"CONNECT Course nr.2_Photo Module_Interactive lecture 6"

somewhere here, yeah. I went through this part of the color rendering and how those colors are used and seen during the day, and I will again share that screen with you.
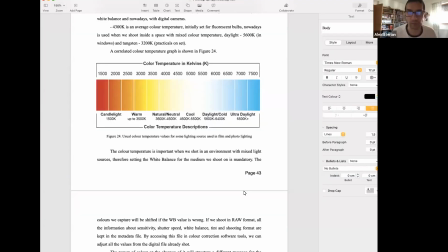You can find it in the document. I just put it on the platform, and you can see it here as a values of color temperature during the day, or not only the day.
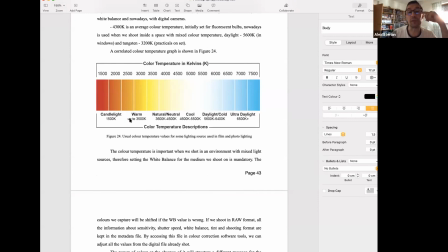We start on this value, which is the sunrise or sunset, and go up to the ultra daylight, which is the value of the sky itself reflected on the scene.
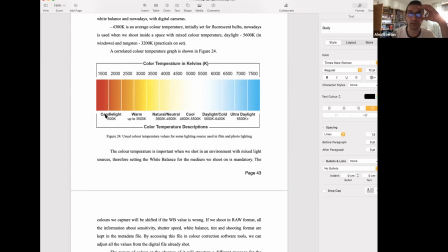So in between those values, which starts with candlelight or any flame, if it is a match or candle, we start from 1500 and we go up to 6500 plus.
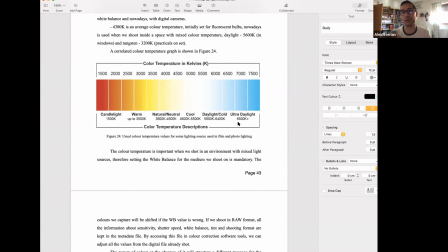So as I told you before, the sky on the northern hemisphere in the summer, or in the southern hemisphere in the winter, it's getting very bluish, and that's it's shown in the picture as an overall tint,
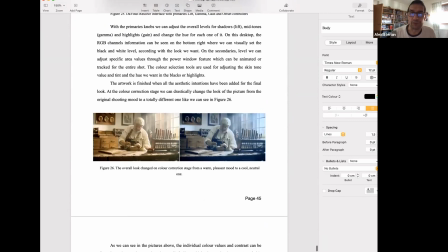which influence the way of seeing the scene.
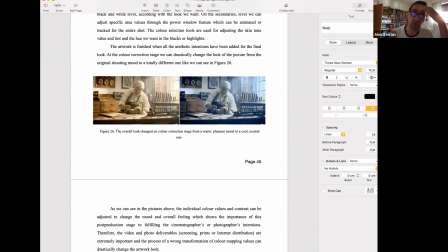So as a approach of what I just mentioned, we can change the overall look of a scene just by turning a knob, and this
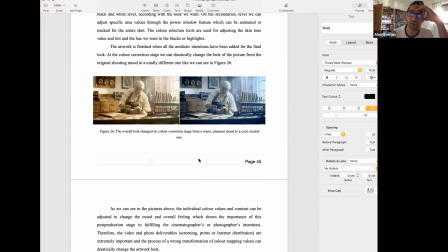will affect, of course, the feeling of the interior atmosphere on this, let's say, daylight situation. Yeah, we have a worksman inside his workshop and is doing whatever he's doing there.
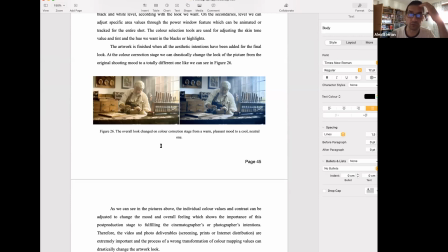And the time of the day and the light effect, which is shown inside, it's very depending on how the color inside this workshop and the values of those colors are shown in the picture.
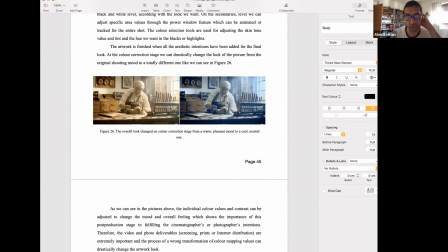So we have an overall look which is warm. We have brown and dark brown and red and yellow, which in a way it's
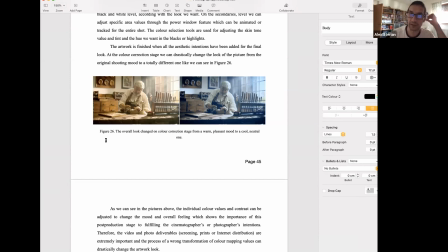getting on that stylistic approach, which says we're doing an analog color scheme with very close colors on the color wheel, and by changing that
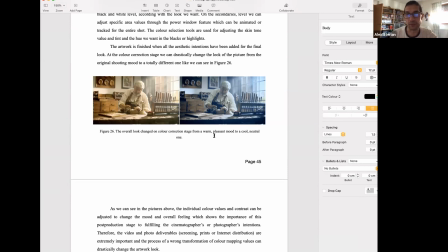direction, it will change also the harmonically
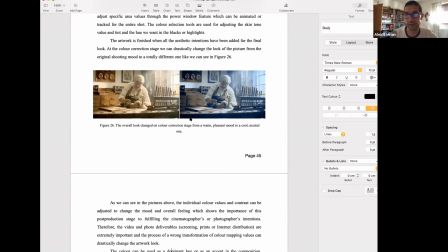composed environment through this kind of very different approach, which sometimes is getting very unnatural for
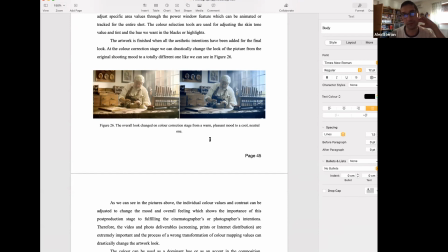the viewer. So the viewer doesn't buy this atmosphere very bluish, only if we prepare that before and not just showing it like that. So it's very unpleasant way of
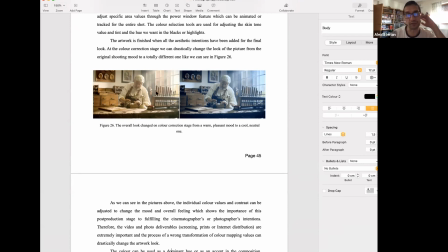perceive a daylight, an interior daylight sunny day, because you can see it, it's a very sunny day. Of course, this is all set lights, it's not sun itself.